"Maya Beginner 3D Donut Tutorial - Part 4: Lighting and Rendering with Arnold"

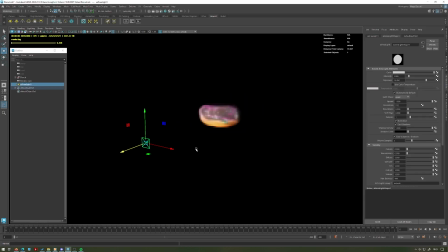[4:11]
But in a 3-point lighting setup, this is what is known as the key light. The primary purpose of this light is it's the main light source of your light setup. It's going to be the most intense, and it's direct, right? So you can see how we have it pointing directly at the donut.
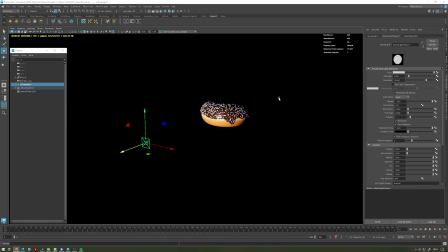[4:27]
And it's, it's ideally going to be illuminating your subject, like whether that's an actor or, in our case, a big donut. The second light source, we'll just go ahead and duplicate this one with Control-D and move this to the other side.
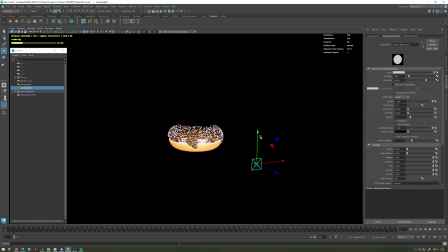[4:41]
Okay, point that at the donut. That's known as the fill light. So this is more used just to cancel out the shadows created by the key light. It's not really meant to create its own shadows. It's less powerful than the key light, and we place it opposite to the key light.
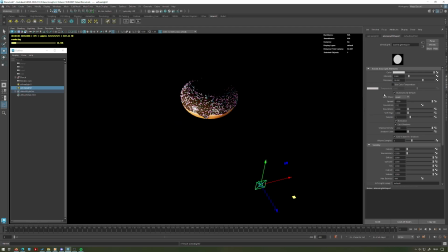[4:55]
So we'll go ahead and bump down the exposure on this Maybe we'll reduce that to something like 10. We can always play with the values afterwards. Okay. And you imagine that your camera is going to be somewhere between these two lights. So we would assume the camera is somewhere in here. Okay.
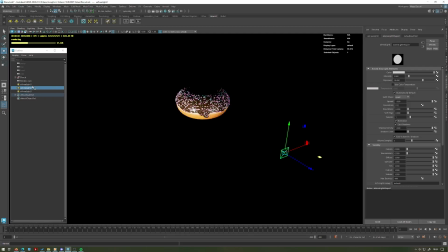[5:14]
And the final light that you want to create is what's called a backlight, a hair light, or a rim light. Essentially just because it goes behind your donut. We'll just turn off the render for the time being so we can see where all the lights are placed.
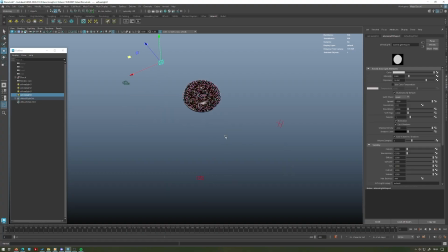[5:27]
So this is where the idea of the 3 points comes from, right? So you have the fill light, or the fill light shooting this way, the key light shooting this way, and then the rim light or the backlight literally behind your subject, right? So this is also typically placed a bit higher than your subject, so we might put it up here.
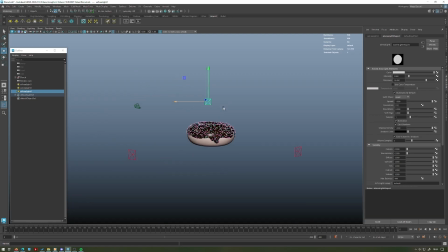[5:47]
And you can make the color quite bright, but you can also feel free to adjust this however you like.
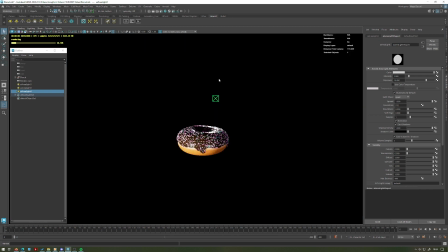[5:52]
We'll go ahead and re-render again there.
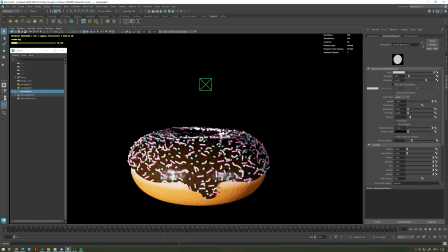[5:54]
And you can see now what happens is if I look at the donut from this angle, we're getting our main light source from the left-hand side, right, with the key light. We're getting a little bit of light from the right-hand side from the fill light, just to make those shadows less intense. And you see how we have this quite bright highlight on the top?
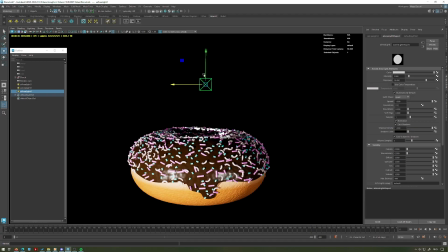[6:09]
That's coming from our rim light, and that's where it kind of gets the name, because it just highlights the back rim of your donut. It's also called a hair light sometimes when working with people, because, you know, it just illuminates some of that hair. And this is why you place it above, because we're getting that rim lighting on the top of the donut.
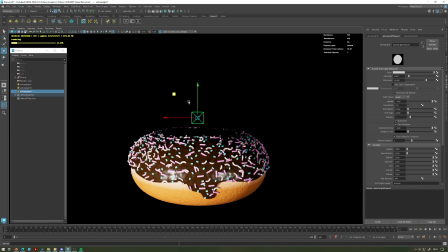[6:26]
If I was to place it way down here, you can see we're not really getting a whole lot, just slight little bits on the edge. But you kind of want it a bit higher than your subject. So we're getting this nice background light. And one of its main purposes is to separate our donut from the background. Right? If I was to hide that, you can see how our donut just blends into the black here. But when we turn that back on, it really pops out from the background, doesn't it?
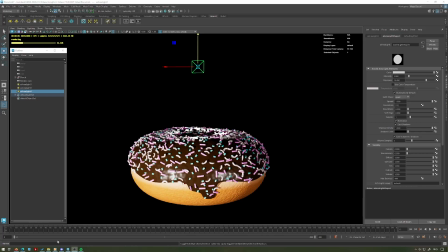[6:45]
So that's the main purpose of the rim light. So that is your basic light setup.
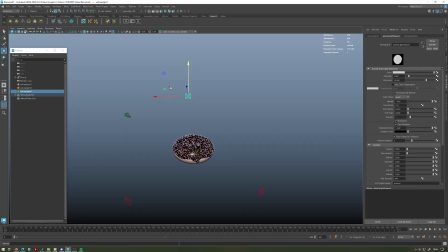[6:51]
Okay? And now that we have that in place, what can we do to make our render a little bit more interesting? So what I like to do is I've grouped everything together and I've just called that donut, call it whatever you like. And let's create a camera to frame our subject. So we're going to come up to create camera and then camera.
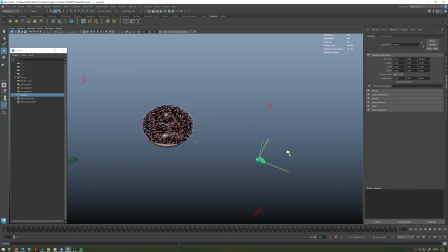[7:09]
There we go. And we're just going to pull that back. Okay.
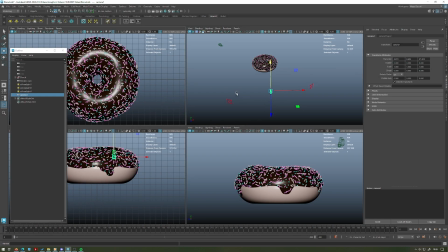[7:14]
If you press space on your keyboard, or you can press this button over here to come to the same view. And then go to, in whatever other view you want to change your camera to. I typically like to use this one here. Go to view and then cycle through camera. That will then switch the view to your newly created camera.
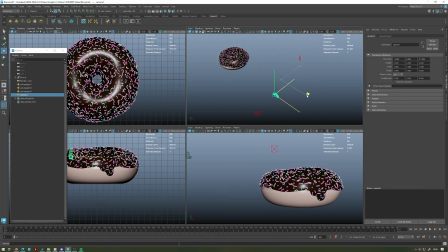[7:32]
Okay, so if you can see if I move this around now, you can see the view here changing as we move our camera.
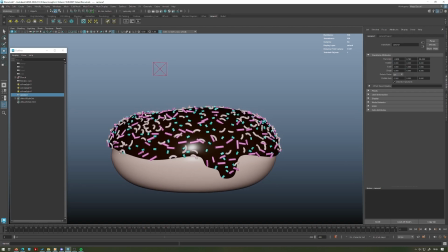[7:39]
Okay, you can also just move the camera like you would the perspective camera. If we come into here, right now I'm just holding down Alt and middle mouse to pan around.
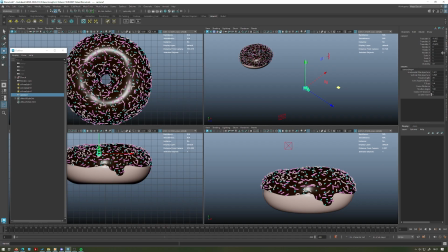[7:46]
We can zoom out and orbit as well. You can also adjust the settings like you would with a cube from here. If I was to change the rotate, that also works. One of the best practices to do though when you're using a camera and you're rendering is you actually want to turn on something called the resolution gate.
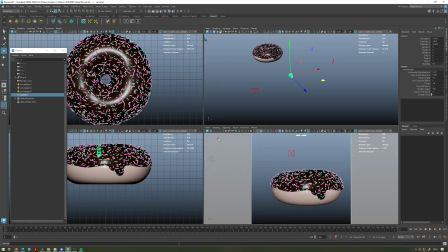[8:04]
I'm just going to press this button up here and you can see how it's added these white blocks or gates on the either side. Essentially what this is doing is it's showing you the framing of the camera and the final output of the camera.
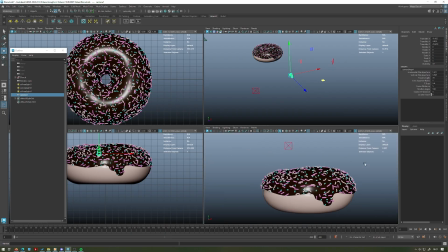[8:16]
So this kind of 16:9 aspect ratio that we have in this window isn't what the final output of the render is going to be.
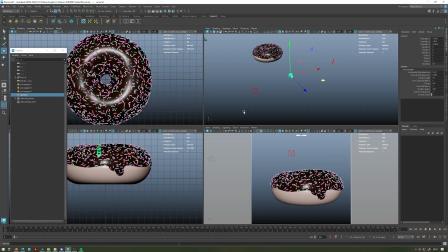[8:24]
Turning on the resolution gate shows you actually what the camera is going to be seeing and what we'll be able to save out as an image once we render. So let's go ahead and position our camera. You can do that either by moving it in this viewport here. I like to do it from the actual camera itself, so I'm just going to press space on here.
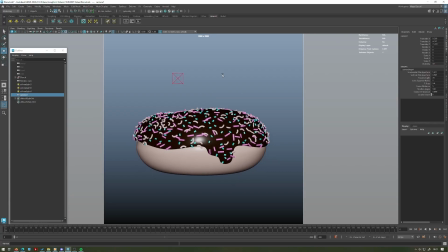[8:39]
And we'll look at it kind of straight on, like so. Let's also change the position of our donut, because right now this is a bit boring. So you kind of want to be thinking kind of about composition, right? Like, let's say you were making an advertisement and you wanted to display this donut.
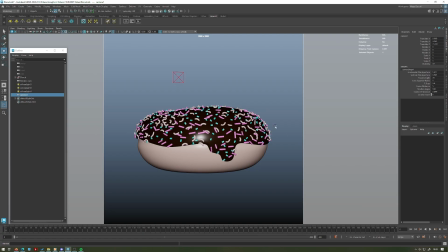[8:56]
Would you necessarily just display it exactly from the side like this? Probably not, right?
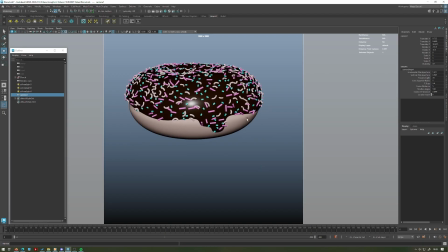[9:00]
You might be looking at it down a little bit like this so you can see more of the overall shape.
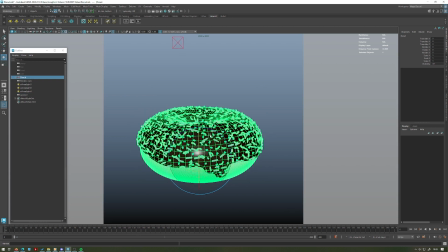[9:06]
But maybe we could do something a little bit more fun and we can actually rotate the donut a little bit, right? Maybe we have it at an angle like this so it just looks a little bit more dynamic. Make sure that we can see a good amount at the bottom, but also the icing on top. You could, you know, rotate it around a little bit. Maybe you have some drip somewhere that you'd rather be a bit more of a focal point.
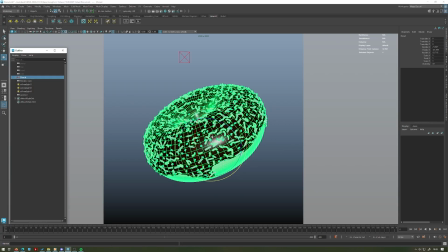[9:27]
I'm going to keep it like this, but you can see how already just changing the angle of the donut makes it look like a slightly more interesting composition.
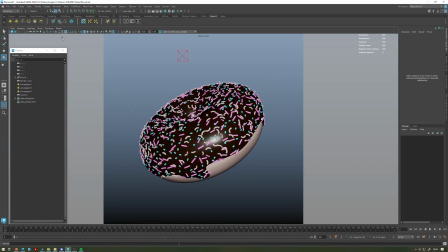[9:33]
Okay. Now if we go ahead and render this from this view,
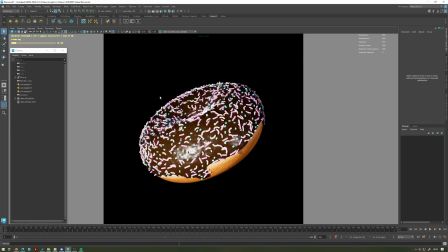[9:38]
you can see that our lights are still working, but we might need to change the position of a few different things. So one thing that I would like to do while I'm like
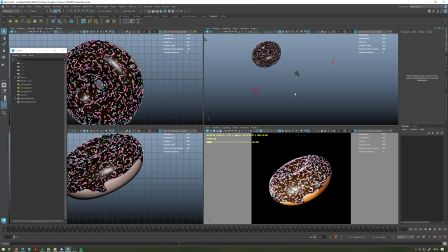[9:49]
setting up a lighting setup is I'll just press space and we can keep this render going in this view down here. Okay, you can even resize this window if you want to. And then while this is rendering, we can still just move the lights around freely in the viewport here, in the perspective viewport. So I might bring this light a bit closer over to this side to get us some highlights
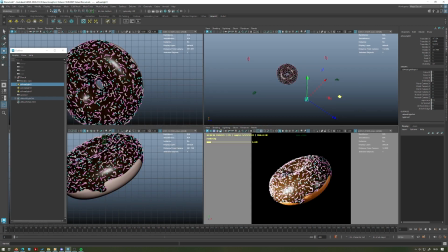[10:09]
here on the left-hand side with our key light. And then what I might do is bring our rim light a bit closer. And now that we've changed the position of the donut, it might be a bit too high. Maybe we'll bring that down slightly.
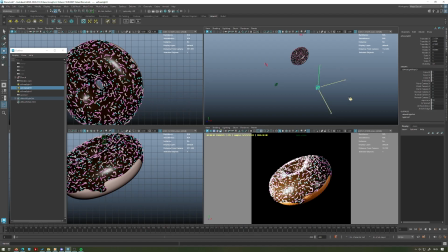[10:27]
Okay. And we could change the positions of some of these lights a little bit. Or we don't want it to be as bright on the right-hand side, just to have some contrast. Okay, and you can see already we've got a relatively interesting lighting setup. It's not just plain and boring.
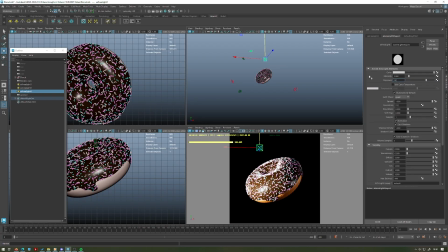[10:49]
And, you know, we could increase the intensity of this rim light. If we wanted that highlight to be really, really strong, maybe we could whack that up to like 15 or something.
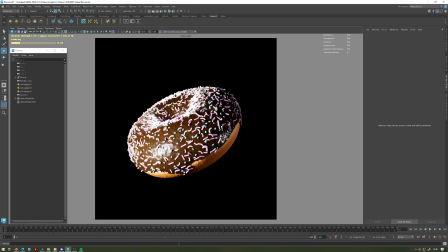[10:59]
But you just want to watch out for things getting blown out, which is essentially just when it's so bright, things just become white and you can't see them properly anymore. But I quite like this. I think this is looking quite nice. I did mention that we could use HDRI, we could use a sky dome light,
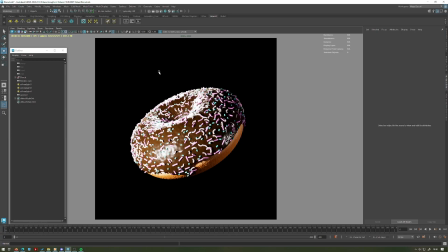[11:15]
and while we could do that, they generally provide sort of less control over the exact lighting setup, particularly when you're doing more like subject or product photography setups, kind of like this. Just because they're illuminating more naturally like you're in an exterior space.
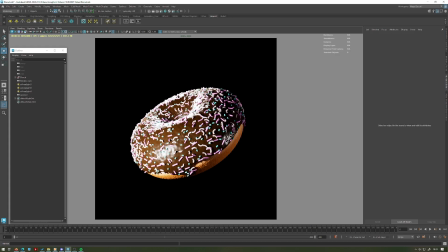[11:32]
They're great if you're doing reflective things like a metal and you need some sort of reflections, right? But for something like this, it's not really necessary,
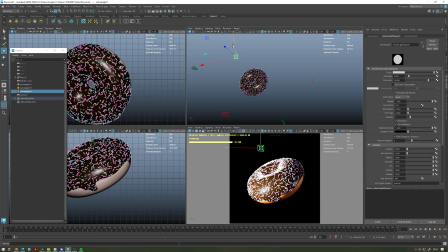[11:42]
and we're going to get a lot more control just over having our own lights like this that we can move around and, you know, change like to whatever kind of setup that we'd like, right?
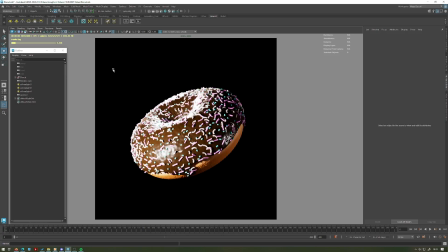[11:53]
Instead of just having a one big overall light, which acts more like a sun or a room or something. We could adjust some of these settings as well to your heart's desire, basically just for however you want this to be.
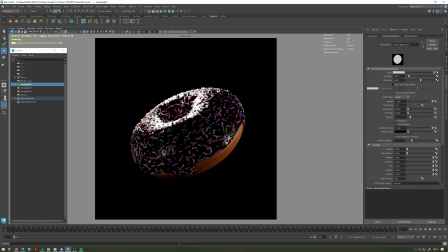[12:04]
We could reduce the fill light to make this a bit more moody. Or we can just keep it as it is to keep it nice and bright.
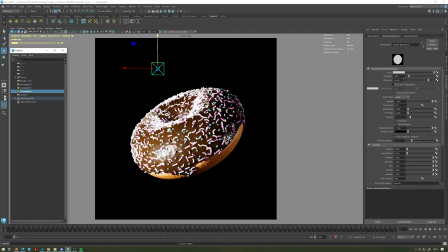[12:12]
You could make it real kind of like old school cinema, if like maybe we massively bump up the rim light exposure, but then reduce the exposure of the key light.